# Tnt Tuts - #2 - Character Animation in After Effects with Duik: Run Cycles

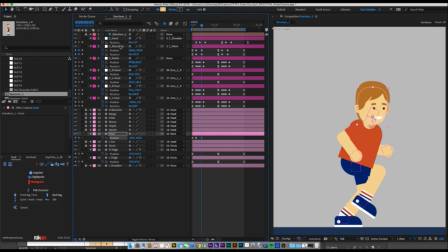38:06 Actually, we're gonna line this up with our shoulder keyframes.
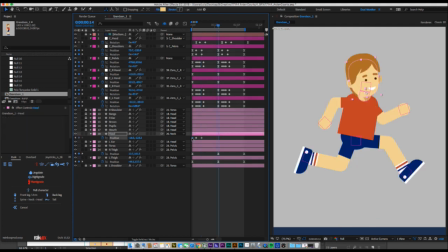38:11 It's basically the same timing. When it comes up, copy that first keyframe, copy and paste the whole thing. Add our eases.
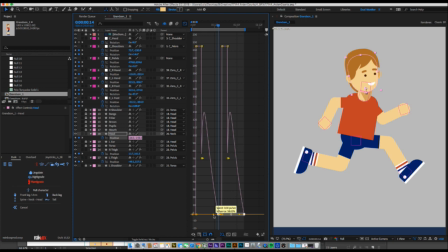38:27 Get into our graph editor. Pull out handles.
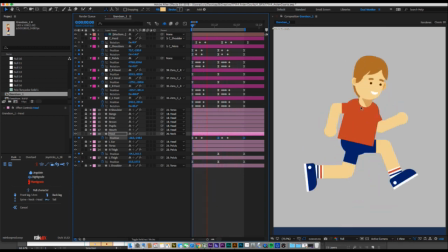38:34 I mean, it's so subtle. Like, that's why I said before you were done. This is something that
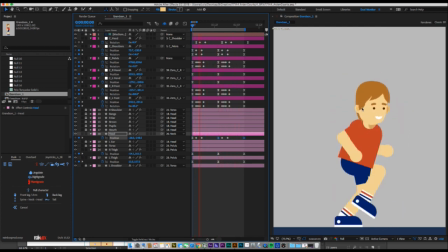38:43 I would say general people wouldn't notice, this little bit of head squish we added.
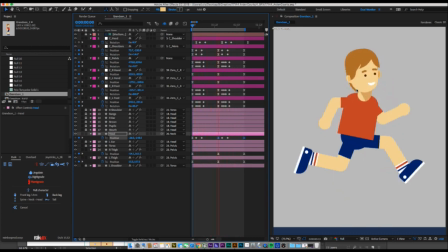38:50 But me, I notice those little things. Everything's in the details. Details will take your work from being mediocre to being great. If you take the time to do these little sort of detail things, it'll really start to set your work apart from other people.
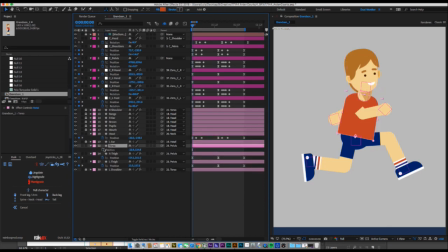39:09 Honestly, we're going to do the exact same thing with the torso. We're going to make the torso squish down a little bit. Torso squishes. It's like he's cutting a little fart right here. And he pulls right back up.
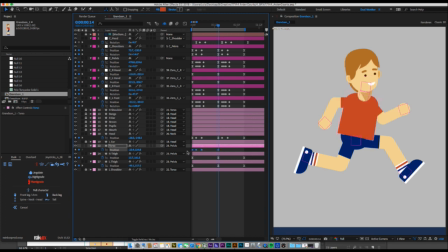39:28 Copy. You know the drill. At this point, add our eases, pull our handles, check my phone, make sure I'm not missing any texts.
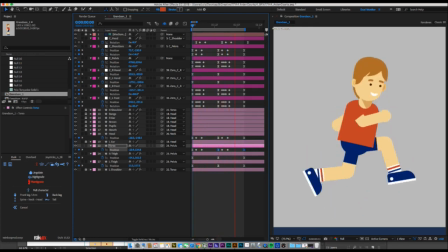39:53 See, look at that. Like, I don't know if you are noticing it, but he has so much more spring to him now. It's just... wow, I love it. I love it.
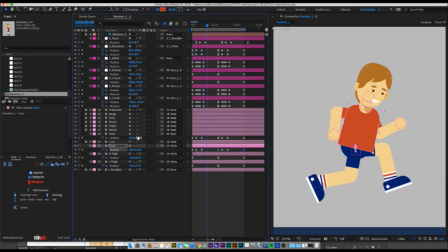This is the funny thing is this is such a minor aspect to the animation I'm working on, but screw it. You know, sometimes you gotta do things for yourself.
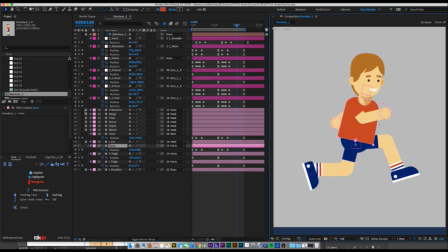40:26 Also, kind of like we did with the thighs, I could have done something similar with these shoulders, but I really don't know that it's worth it. I honestly think his arms look fine, so I'm not going to go into the shoulders.
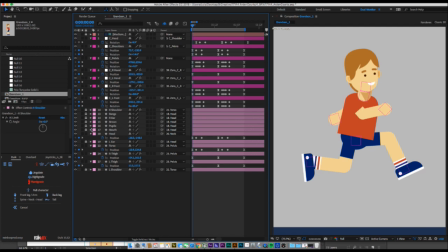40:45 Something else you can do is you could do the brows and the pupils and the mouth. Let's make a little null.
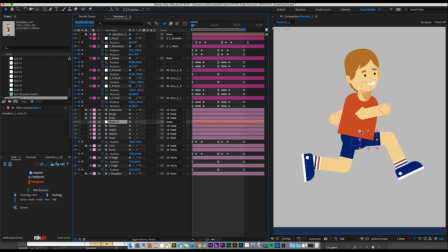Put it right in the center of his face. We'll call this face control.
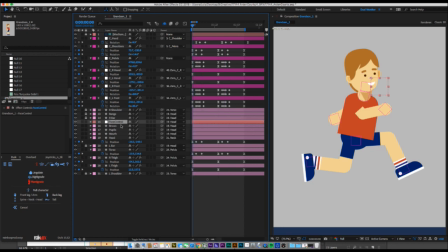41:14 And we'll parent that to the head. And then we'll take our brows, pupil, and mouth, and we'll actually parent those to the face control. So now, we put a position on the face control, maybe even a rotation.
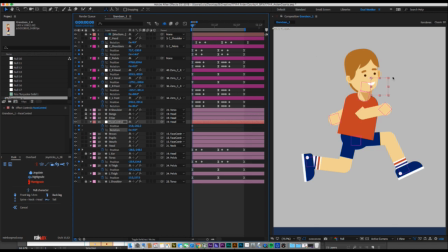So now we can sort of move his facial features, give him a little bit more of a 3D look to him.
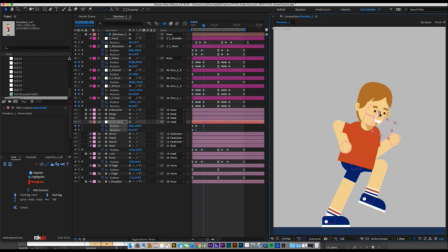41:44 So when he's hitting the ground, face goes down, rotates out. It's like he's looking down. Back up.
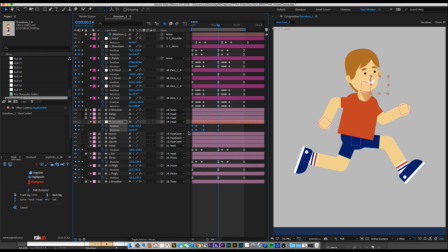42:02 And all these are the same exact timing as those, as the torso.
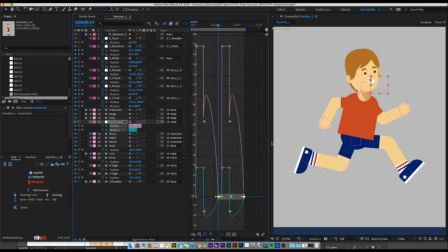42:10 We're just following the same pattern, but just adding a little extra elements that give it more life.
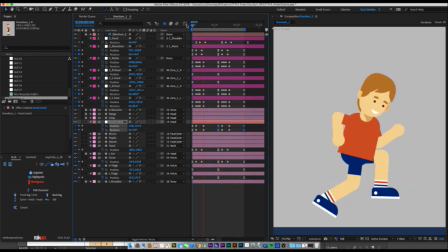Yeah.
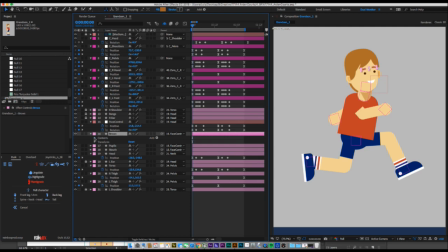42:33 We can, and like, if you want to get really, really into it, we go into our brows. Go actually into the layer, the shape layers. Oh, I gotta.
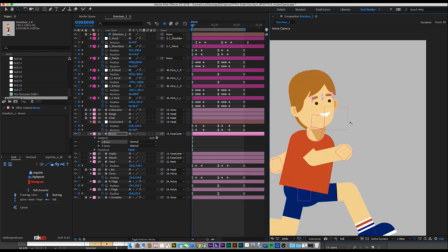42:51 Oops. I don't think you can do that. I have to move my anchor point. Okay. Now we're in our brows layer, so we can control our two brows.
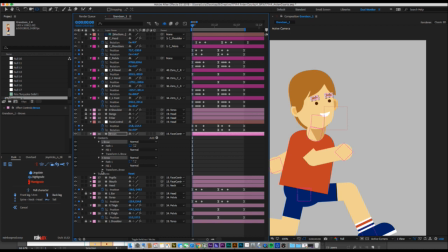43:11 On these brows, we're going to cycle down, and we're going to put a keyframe on position and rotation.
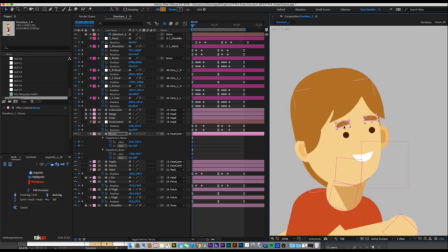43:24 So when he's up, brows are up.
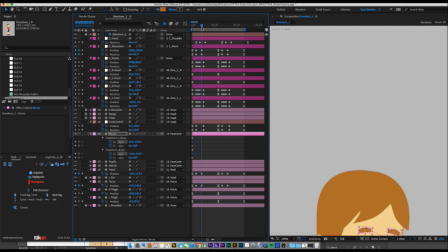43:32 When he hits down,
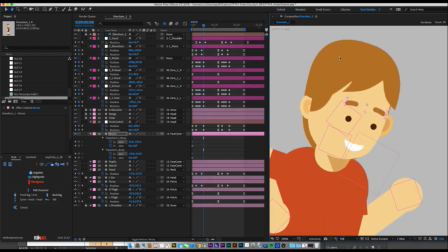43:37 we're going to make him grimace a little bit, like he's hitting the ground. And bring the brows down a little bit.
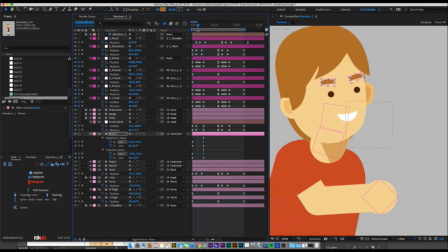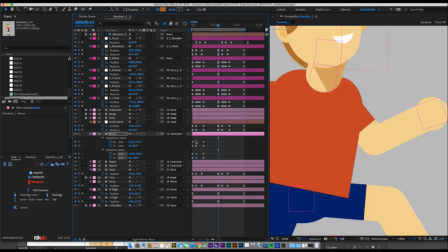43:55 That's the same as everything else. I'm just going to keep following that same pattern. Okay.
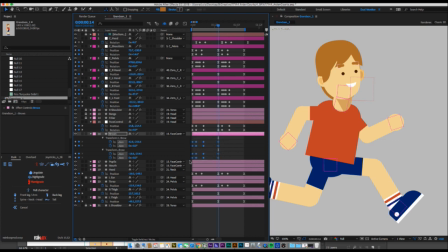Add our eases.
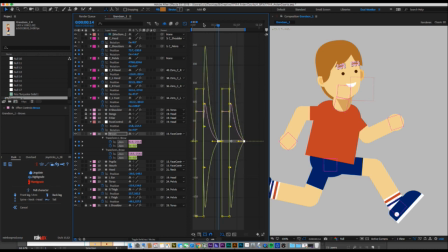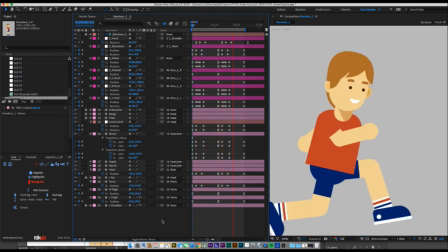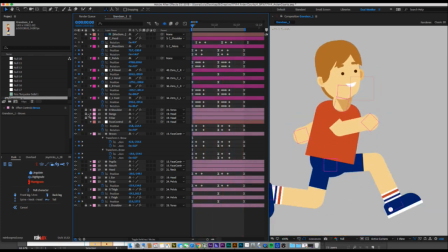44:33 Looking good. Let's have some fun with the bangs.
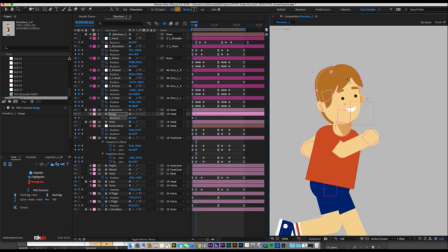44:41 So he's coming down. Maybe the bangs are fluttering up slightly.
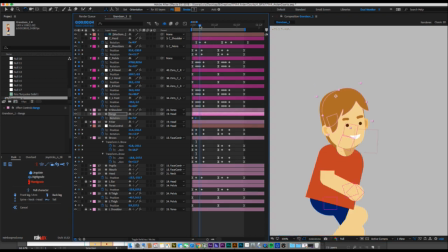44:48 He hits the ground. Bangs smack back against his face. Goes up.
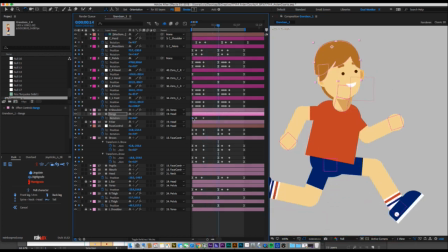45:01 They return.
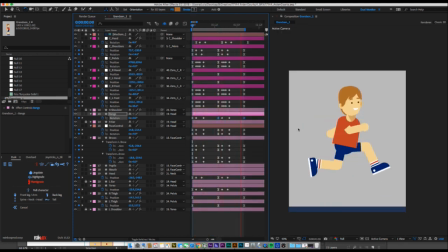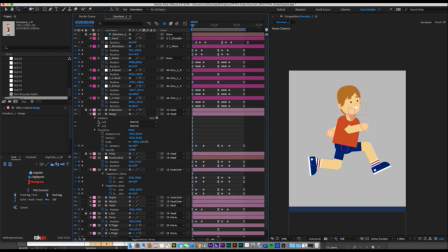45:27 You can honestly really get in here and have some fun with the paths.
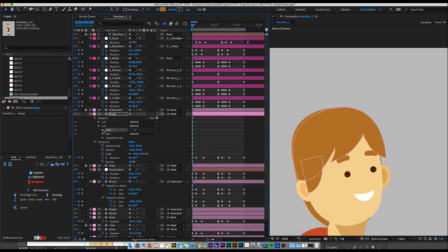45:36 This is getting real cray-cray.
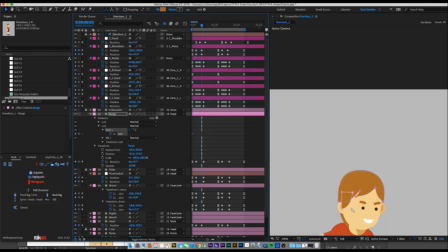45:44 If you wanted to get in here, you could play with paths.
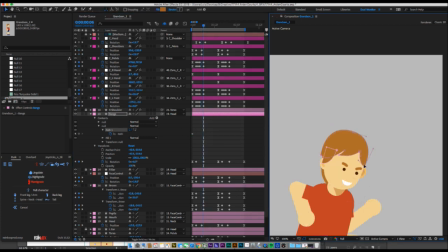Like his hair's flying up a little bit almost.